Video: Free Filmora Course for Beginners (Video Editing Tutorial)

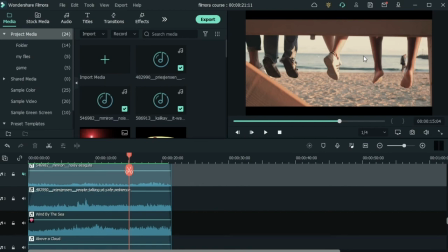And apart from these people that we see, there are people all around, and their voices are as we hear.
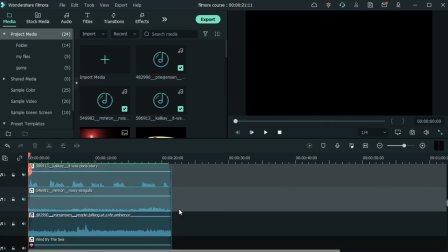I'm going to add another track for the seagulls. Play that back.
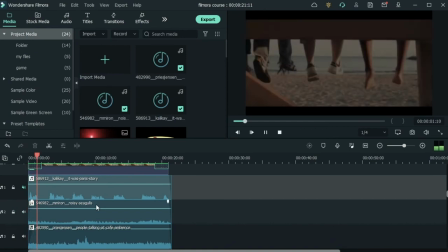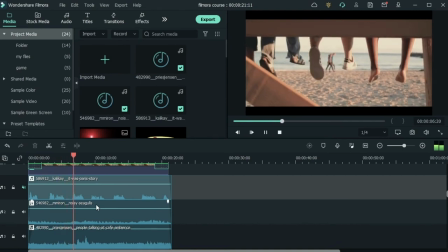So as you can hear, there are plenty of noises coming, but they're all related to one another,
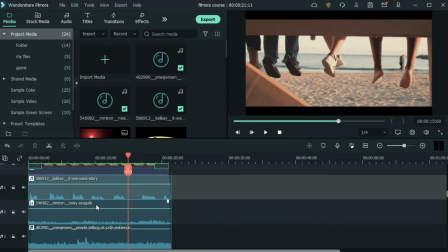and it's that nostalgic scene of going to the beach as kids. I'm going to assume these are kids. And all of these sound effects are familiar noises, meaning that they're not going to disturb the ear.
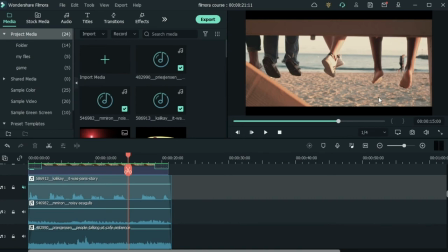And once combined with the right music and the right scene, I can create a peaceful mood for my clip. This is optional, but adding a voiceover over your peaceful clips can help set the mood.
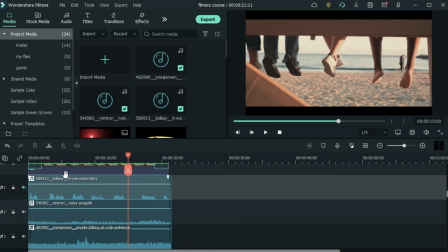I got this from Freesound. It's someone telling a story about Paris. It's about Paris. We can assume that this is somewhere in Paris, just for the sake of this video.
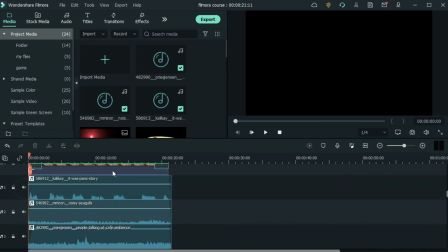Let's unmute this and have a listen.
How everything started.
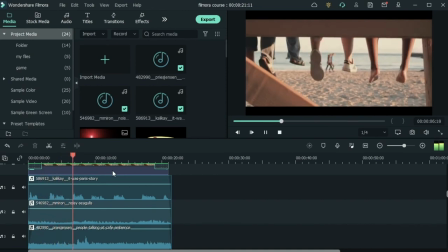I remember the people and the smell. Even if it's a little blurry, I remember it was Paris.
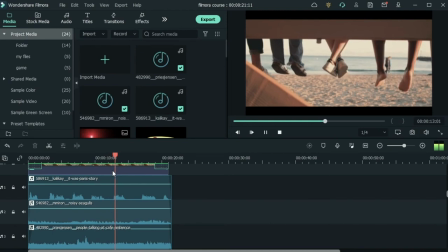It was the middle of the 70s. I remember the sound of the accordion and the words.
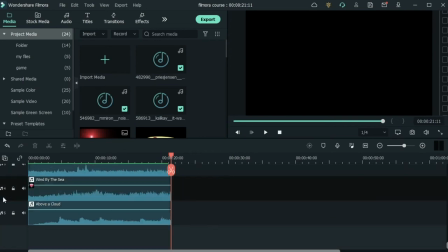Alright, so I've combined 5 different audio tracks to create this
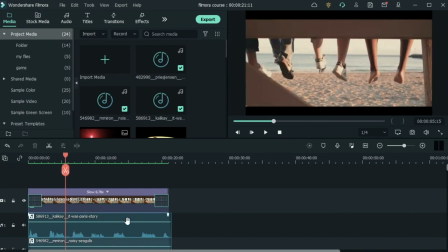scene, which when combined with the story makes it look as if this is the scene from this guy's story. So this is indeed Paris, and it was the early 70s, like the guy was saying in the audio.
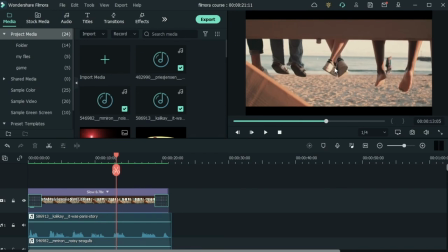And I've paired this with some color grading to make it look as if it's this guy's memory. So when audio design, color grading, speed, and transitions, when they all come together, you get the best result from your video editing.
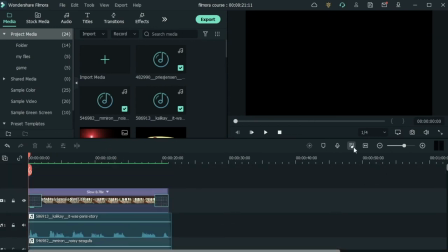Alright, so we've made this. But when you first import your audio, they're all at one rate.
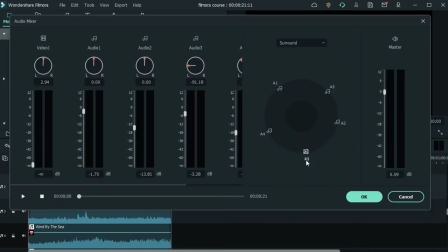We would need to go to Audio Mixer. And I went ahead and edited this. You can see some are loud, some are lowered. And I've done this to prioritize an audio over the others.
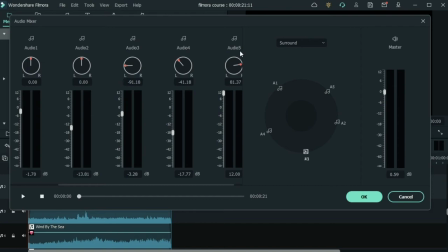So Audio 5 was my storytelling. It's the highest because the priority is the guy telling the story. And then comes the sound effects and then the music. We also have other stuff here. We will learn more about Audio Mixer in another lesson.
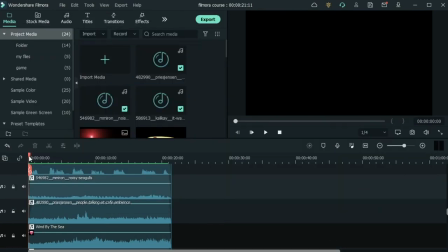But this is just how important it is to add audio design to your clips.
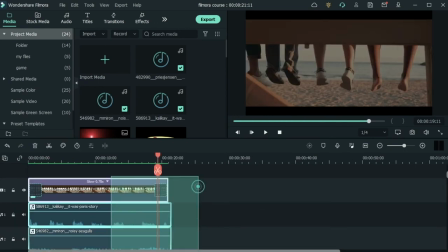All right, so we had this. Let me just go ahead and delete this.
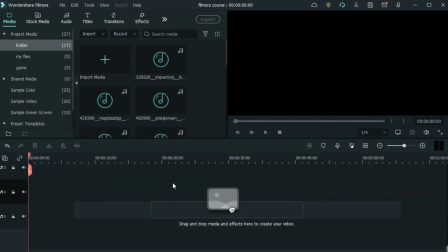So I went ahead and downloaded some things that can be used together to create a nice little clip.
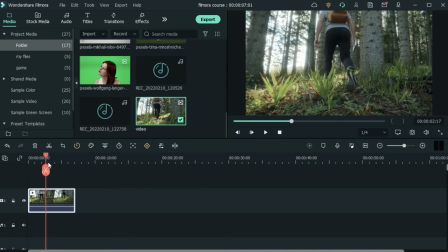This is my clip right here. This guy is just hiking through the woods and the camera is following our subject.
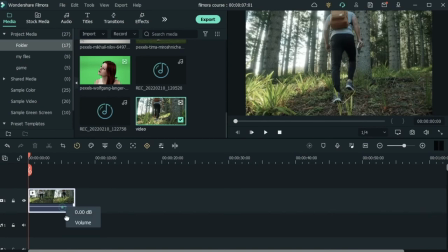So this video doesn't have any audio. If I play it back, there's nothing.
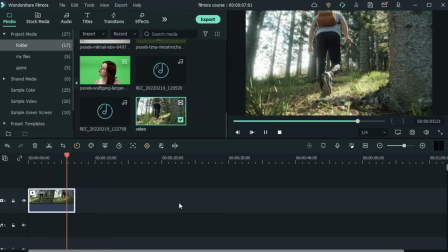When I look at this clip as the audience, I'm not feeling anything because there's nothing going on. None of my senses are triggered. I don't know what's the story and why this guy is going for a hike.
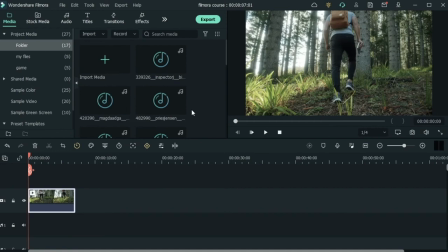And I can fix that using audio design. So let's look at the sounds that we have for this clip. You can go ahead and get more from the audio tab. But I'm going to get the first one, bird whistling. Add that underneath, play that back.